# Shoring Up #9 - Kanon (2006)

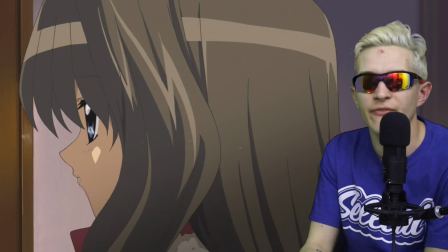But the ending is completely different than the rest of the
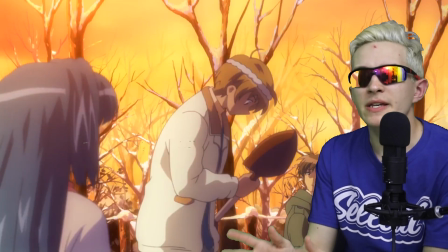show because with canon being so slow it really keeps its
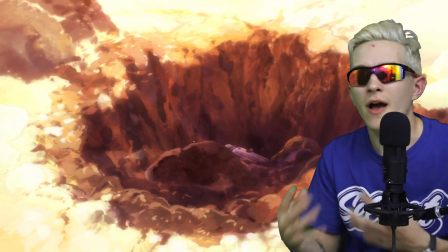secret the secret in terms of like how it's going to end very close to its chest
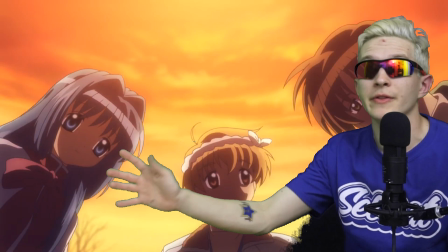far more than air and definitely far more than clannad because clannad just effectively just calls
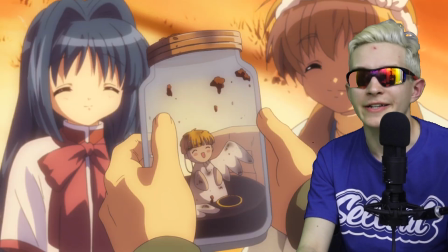it out uh blatantly you know doesn't even try to hide it like air so what does this do
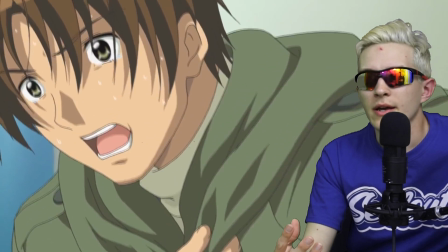this allows them to completely manipulate how you are feeling
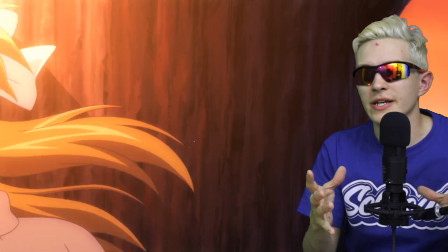when the ending happens so the way they do this is that you are at the
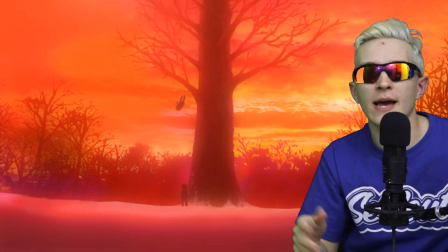end then bam the tragedy happens everybody realizes what's what
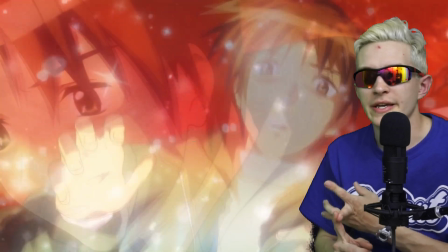iu's deal is she realizes it and disappears yuichi is you know overcome with exactly what is going on.
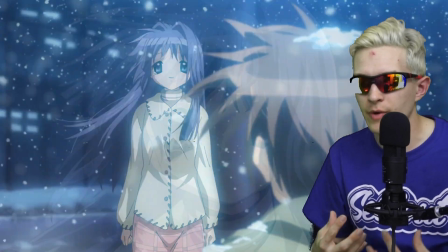Everyone is just trying to scramble and figure out what's, you know, what's happened.
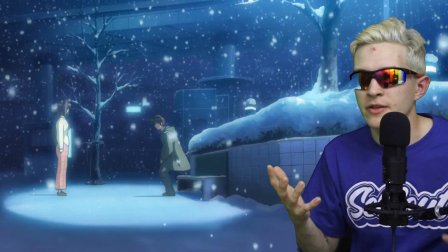You know, they're trying to get a grip on the reality of what they have just experienced.
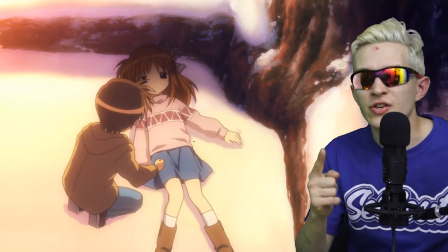And you as the audience feel the same way. Why?
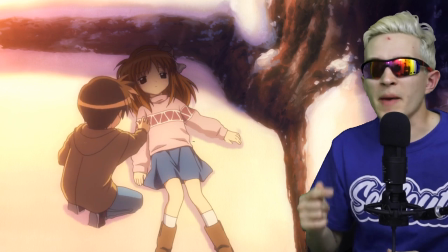Because as soon as the tragedy happens, Cannon's pacing just rockets straight into the stratosphere.
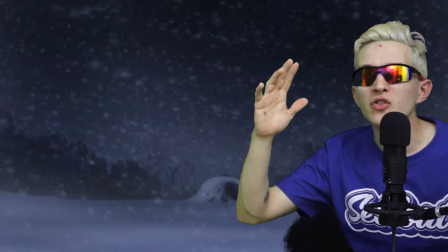It accelerates to an unbelievably fast-paced in delivering
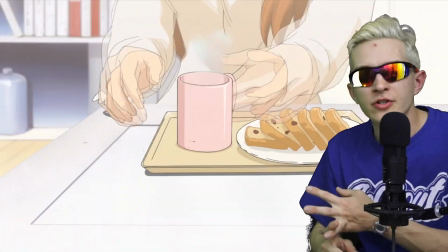not only information but character development everything is just
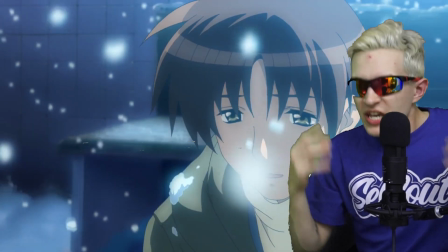slammed together and hurled out of a catapult and it kind of scrambles your brain a little bit and this is all
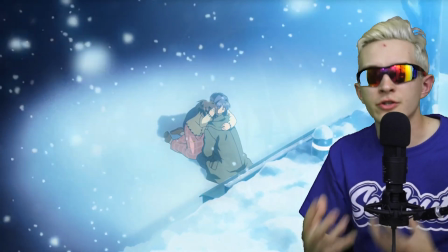done to maximize your understanding of what yuiqi himself is going through because he's going
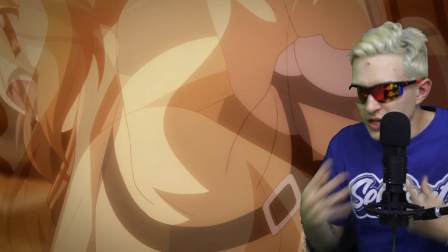through literally the same thing you're sitting there and you're trying to piece together all of these you know puzzle pieces that canon has
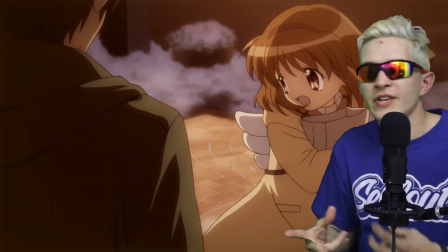just dumped onto your plate and you're trying to put them all together and figure it out and make sense of everything that is going on but at the same time
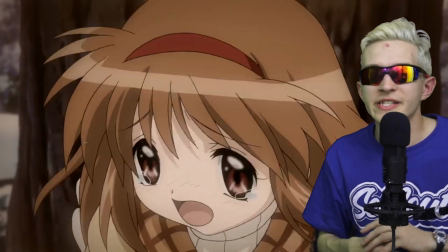you're also trying to figure out like oh no i'll be like this completely retextualizes everything that i've watched in canon up to this point it
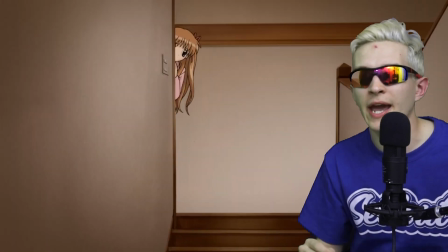is amazing but then to make it even better and to really put a capstone on it as soon as we get to the moment of catharsis in canon
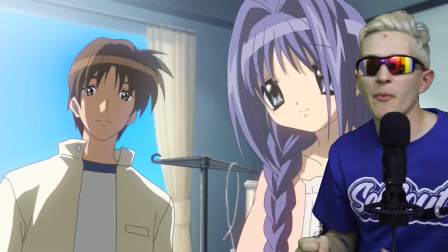it pulls on that handbrake and screeches right back to
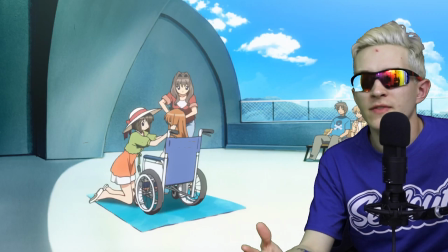the slow burn that we have experienced through the rest of the show as like a callback almost
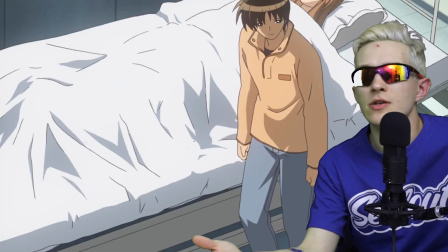and in addition this allows you as the audience member to once
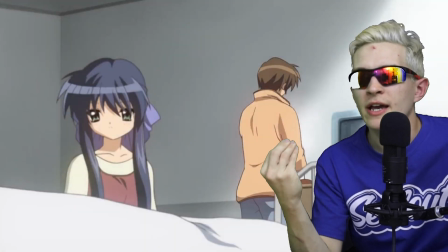you've just just as you've come to grips with what's happened just as you've put
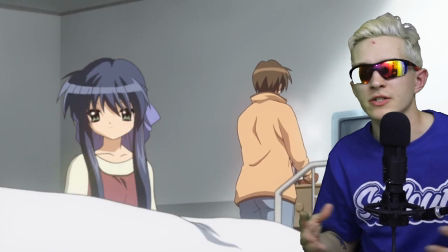all those puzzle pieces together and you have the full picture and you actually understand now well now you get
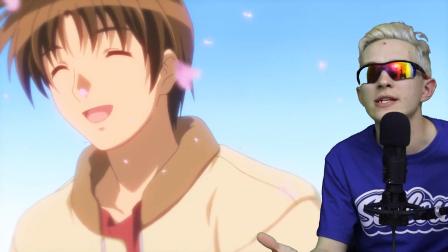to enjoy this nice slow sweet realization that yuichi and
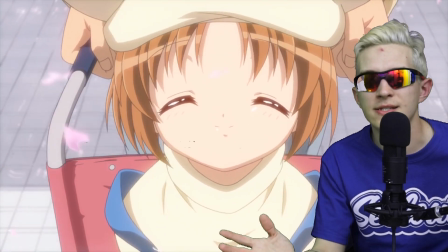ayu are happily together and then it ends it is absolutely
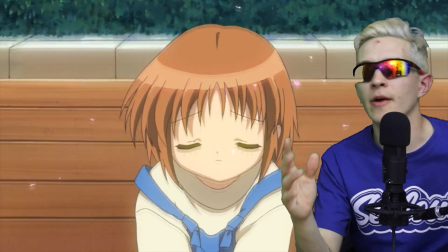beautiful not just from an emotional standpoint because the catharsis delivery here is on
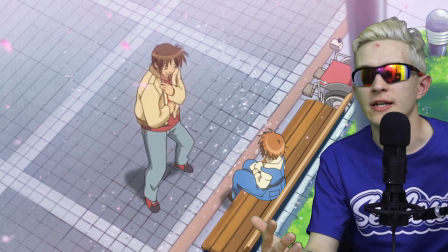is just godly in how well it's done but it is beautiful
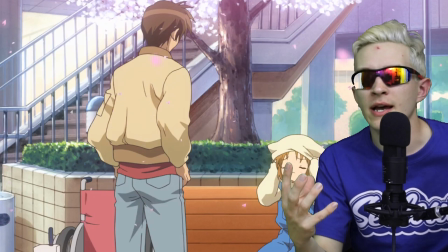from a technical and analysis and narrative perspective as well i have
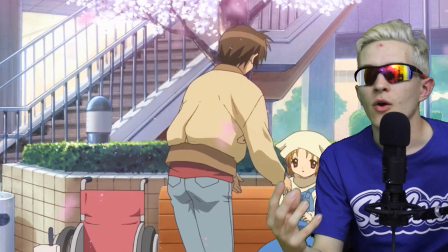never seen a show do such a good job with reaching its climax delivering
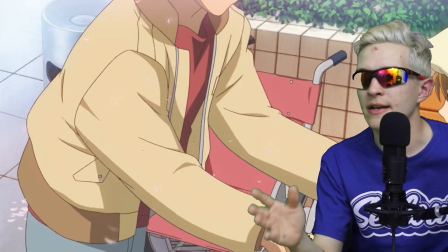it and then also just continuing on and right down to the very end making you feel
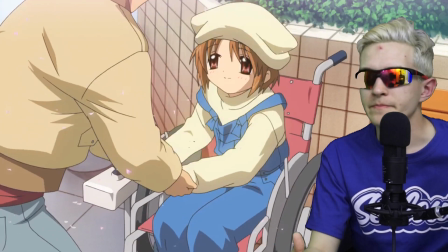satisfied it is amazing and i i would be hard pressed i think
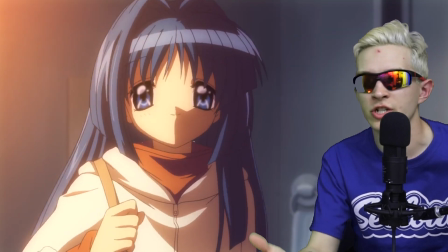to find a show that does as good a job as canon does for me right like
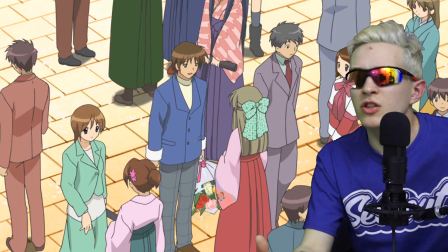i understand that a lot of what i'm saying here is very
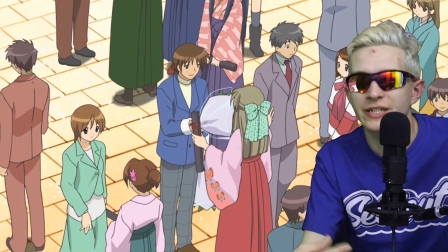much couched in how much i personally like canon and i also am
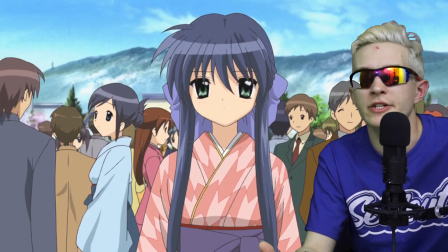aware that a lot of that comes down to buying into the characters And I think I've made a good case as to why it is a why you are able to do that.
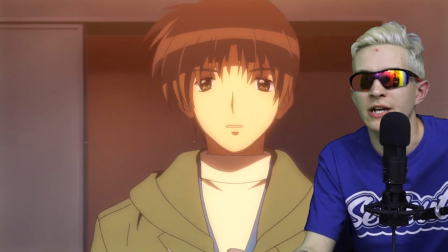But, you know, visual novel adaptations are certainly not for everyone and romance is definitely not for everyone.